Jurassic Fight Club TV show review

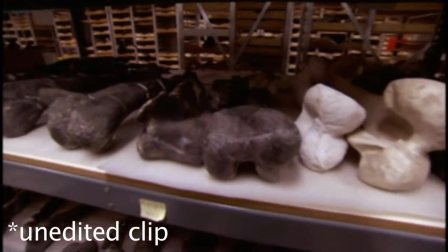495s
This clearly deliberate, but meaningless editing style services throughout every scene of every episode of Jurassic Fight Club.
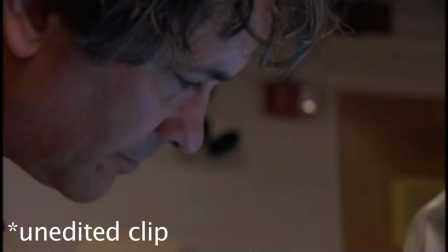502s
An endless slew of jump cuts and flashy transitions between shots that barely have time to register in your mind for 45 minutes.
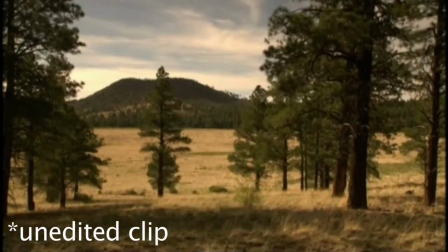511s
It's not just annoying, but it also sacrifices the communication of information to the audience for ceaseless, unending audio and visual stimulation.
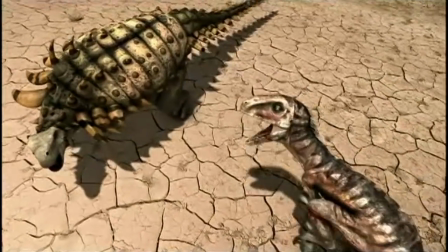520s
This tone carries over into the animated segments as well. There are no quiet moments during the dinosaur scenes.
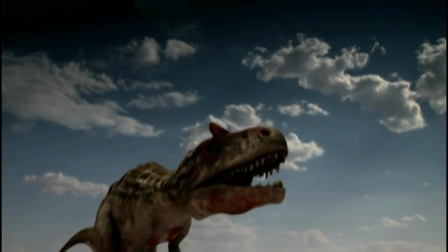527s
They are constantly roaring at the top of their lungs even when there is no reason for it.
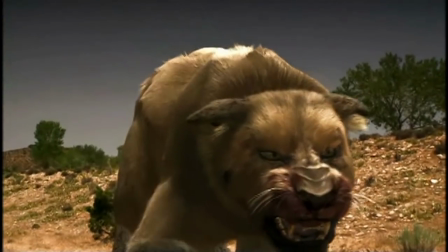532s
The animals themselves are portrayed as mindless, bloodthirsty monsters always looking for a fight.
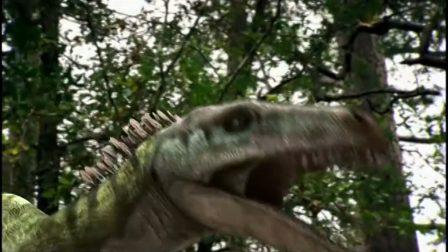538s
They actually go so far as to alter the designs of the creatures to make them look scarier as opposed to accurate.
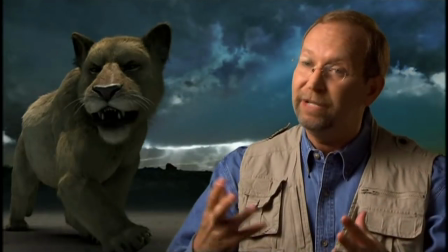544s
Even the scientists rarely talk about anything besides how the animals would have killed other animals with their claws or teeth.
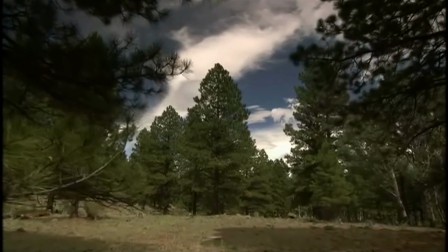551s
Whenever subjects like prehistoric plant life or symbiotic relationships are brought up,
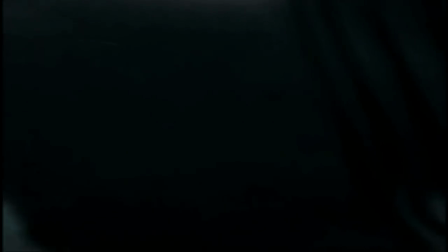556s
it's only for a couple minutes or so, and then it goes right back to the guts and gore.
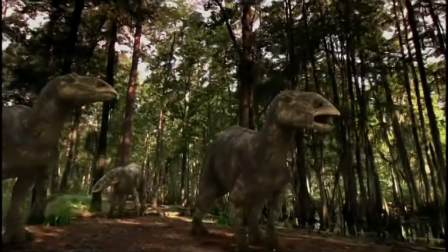561s
Actual scientific issues, at least ones not having to do with violence, are treated like an afterthought in this show,
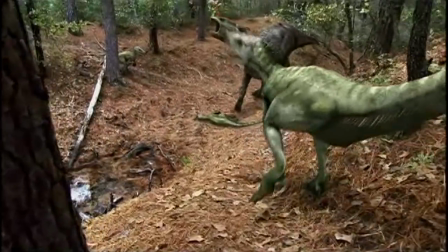568s
like something they have to get through before getting to what it considers the important stuff.
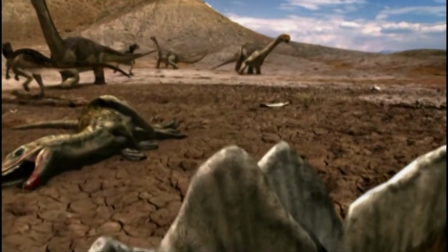573s
Now you might be saying to yourself, of course the show is like this, it's called Jurassic Fight Club, creature violence is the main topic of the series, what did you expect?
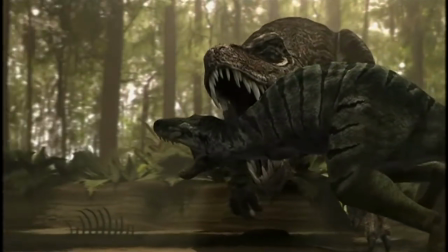582s
Which brings me to the most important flaw of the show. This is not a good premise for a dinosaur documentary.
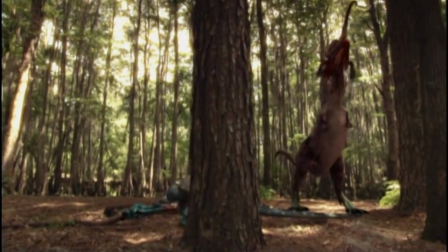589s
Paleontology has so much more to offer than just prehistoric creatures tearing each other's guts out.
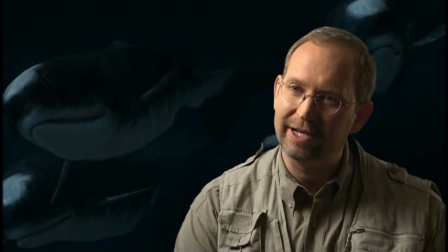595s
Making a piece of media, and a supposedly educational piece of media at that, that only focuses on violence is not only a missed opportunity,
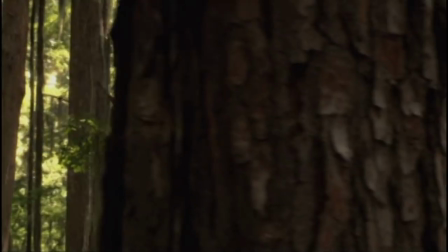603s
but potentially misleading to audiences that may not know much about dinosaurs to begin with.
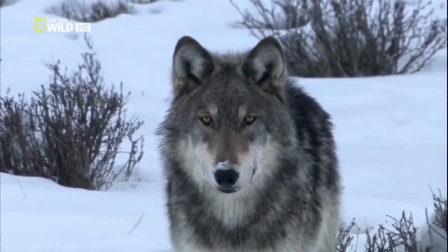609s
To put things in perspective, imagine if you knew nothing about wolves, and to learn more about them,
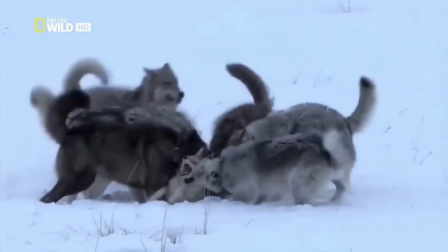615s
you watched a documentary that only showed footage of wolves killing and eating other animals and fighting with each other.
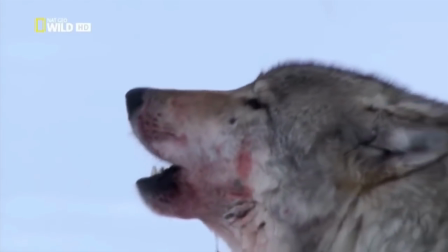621s
Sure, it would technically be accurate, violence does play a big part in the lives of wild animals, but there's so much more to learn about wolves,
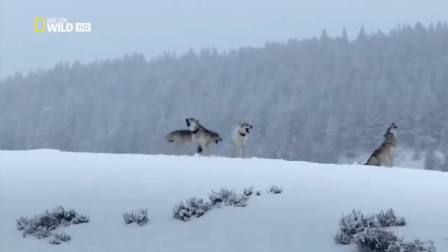629s
like their pack structure and social hierarchy, their biological adaptations for surviving in their particular habitat,
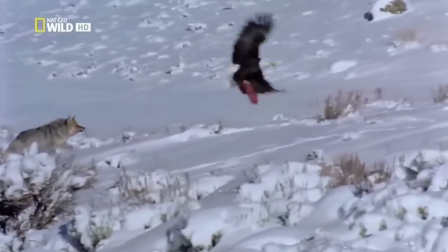636s
and their interactions with the animals they don't eat. The same thing is true of extinct animals like dinosaurs.
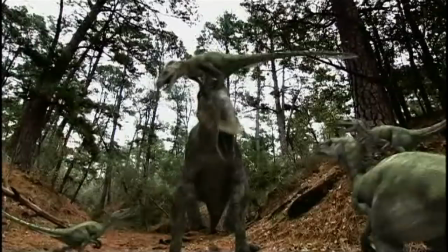643s
There are countless fascinating things to be learned about these creatures, and Jurassic Fight Club only presents a limited picture of what they were like.
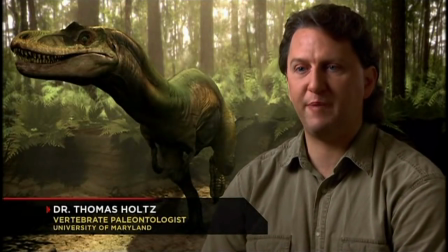651s
I can only assume there are two possibilities as to how the idea for Jurassic Fight Club was conceived.
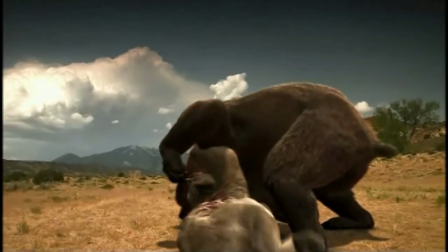657s
One, the filmmakers wanted to teach people about dinosaurs, but assumed an emphasis on violence would be the only way to get audiences interested.
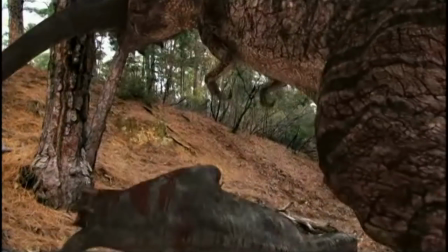666s
Or two, the filmmakers wanted to make a violent dinosaur show knowing how marketable it would be,
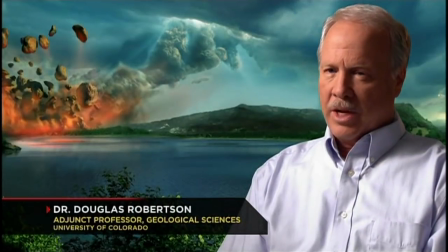672s
and put in the obligatory science stuff so it would qualify as educational. Either way, it misses the mark.
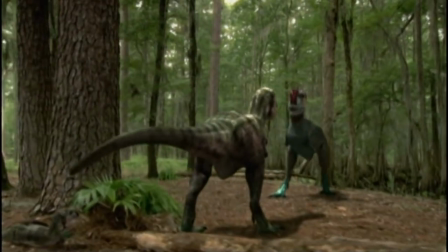679s
I can't speak for everyone, but the thought of violent battles is not the only reason why I find the subject of dinosaurs worth exploring,
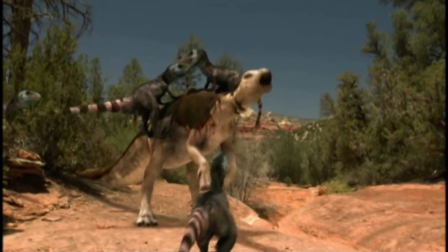687s
which is why I personally believe documentaries about them should aspire to be more than that.
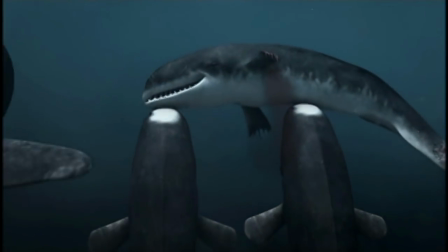692s
I don't think I'm alone here. I believe audiences have broader areas of interest than this show gives them credit for.
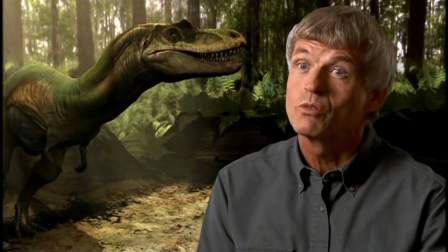698s
I believe scientific discussion will still hold people's interests without the use of editing gimmicks.
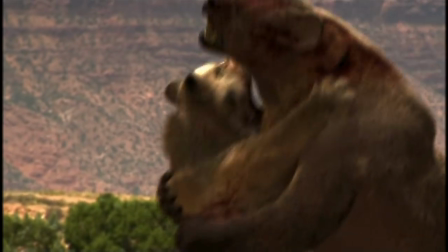704s
I believe documentaries can do better than Jurassic Fight Club.
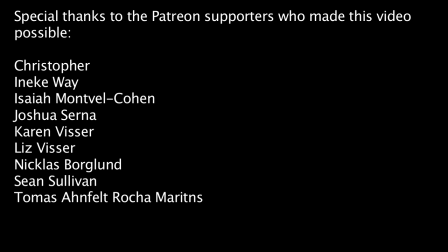712s
Thanks for watching! If you enjoy my videos and want to support future projects, click the Patreon link in the description. You'll also receive benefits like early access to videos.